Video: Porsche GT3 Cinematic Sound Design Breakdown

What's going on, guys? Welcome to another video on the channel. Today we're going to be breaking down one of my recent uploads on Instagram of Jeffrey's GT3. We're going to break down the sound design behind that and show you some neat little tricks with Fairlight EQ, all in DaVinci Resolve. We're going to break it into 3 layers: soundtrack, exhaust audio, and sound effects. Yeah, let's go ahead and dive into the sequence. So I'll go ahead and play the sequence with the soundtrack only.
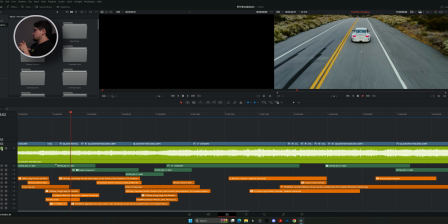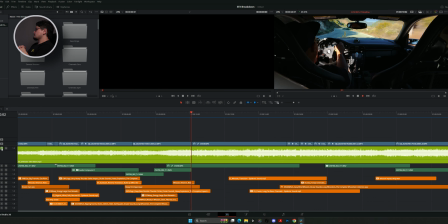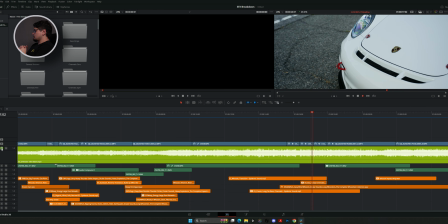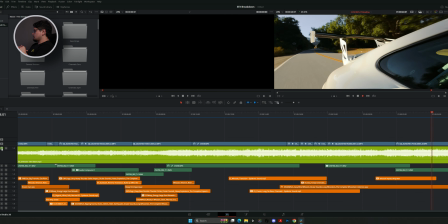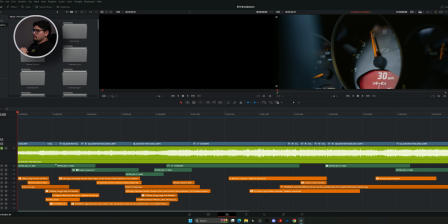(0:59)
Alright, so I mean, for me, when it comes down to picking a soundtrack, it really just comes down to the feel and the vibe that I'm looking for. It started off, slow, and then towards the middle it has like a nice build up, and it just has like this nice ambiance to it, and it fits like the clips.
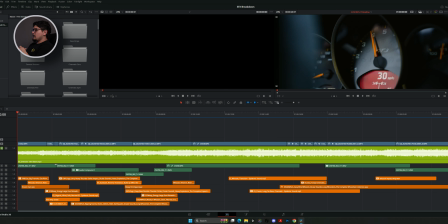(1:18)
Obviously we're in like a mountain with some nice scenery, and this soundtrack just adds to that ambiance.
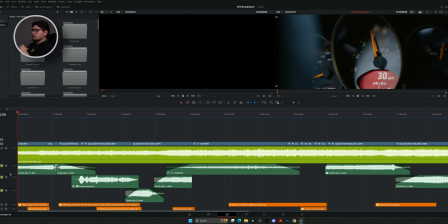(1:25)
Alright, so now we can jump into the exhaust audio. So I'll go ahead and play the sequence with just exhaust audio only.
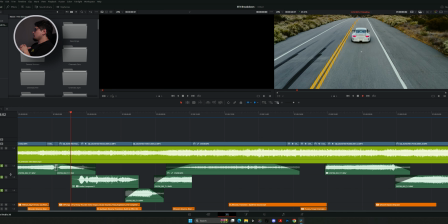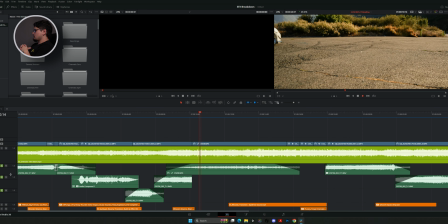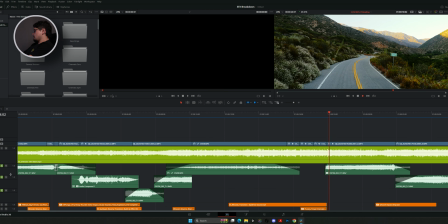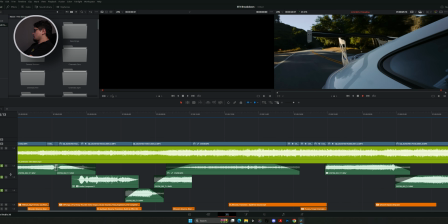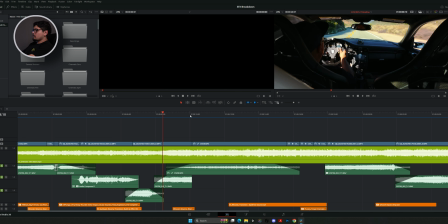(2:01)
Cool. So what I also like to add is, like, for this instance here, where you hear the car coming to a stop and you hear the brake squealing.
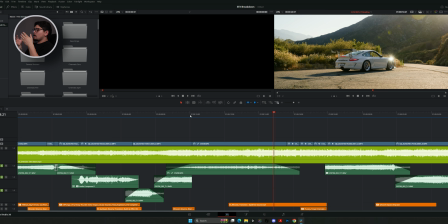(2:14)
So that right there is just like another auditory kind of cue. It just adds, another layer of texture to the audio.
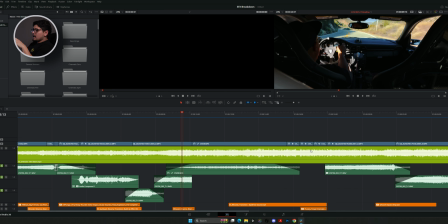(2:23)
What I also like to do is have abrupt cuts from audio. So for example, this exhaust clip here,
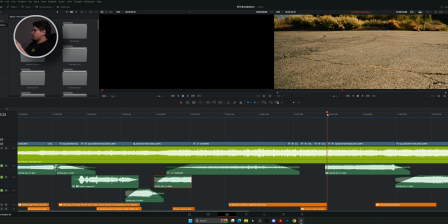(2:31)
it has a very abrupt cut, and then over here there's another abrupt cut back into the exhaust audio.
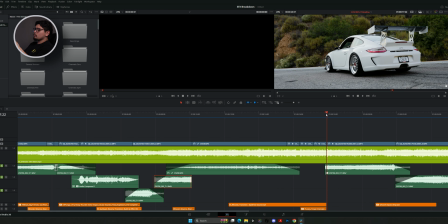(2:38)
So it's cool to just transition from really loud noises to like no noise.
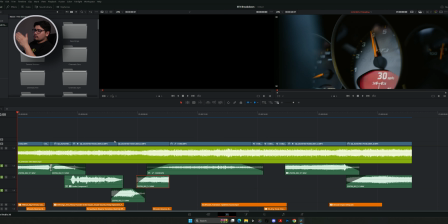(2:43)
It's just another layer of texture. So I also get asked this question a lot, and that is, how do I sync my exhaust audio to the clip? Do I record it simultaneously when I'm getting rollers, or do I do it in post? And the answer to that is, I do it in post.
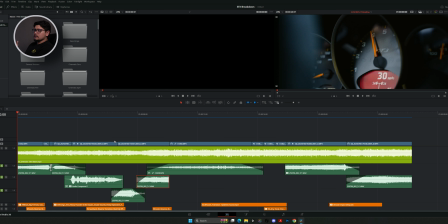(3:00)
I record exhaust audio and rollers separately, and then in post I'll go ahead and just find a piece of the exhaust audio that matches the clip. For example, like this first shot here, we have the RPMs going up. Obviously that tells us that the car is going faster,
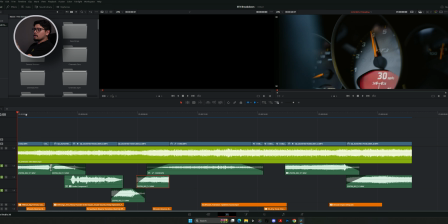(3:15)
so it only makes sense to find a piece of the exhaust audio where the exhaust is getting louder, which tells us that the car is going faster, right? So if we play this section here,
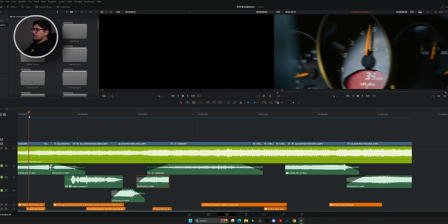(3:30)
you can hear that the exhaust audio is getting louder, and it just fits right with, the shot of the RPMs.
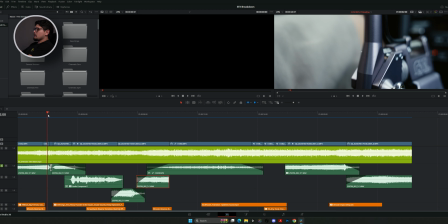(3:40)
So then we have a clip of shifting.
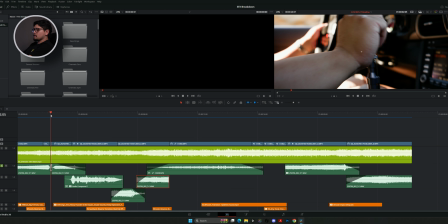(3:43)
So then obviously the exhaust audio cuts, and there's like a quietness for the shifting, and then it comes back,
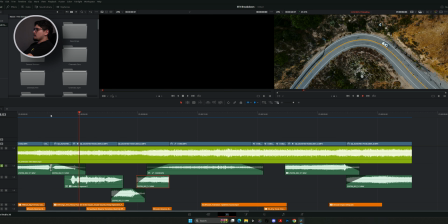(3:51)
and then it fades out.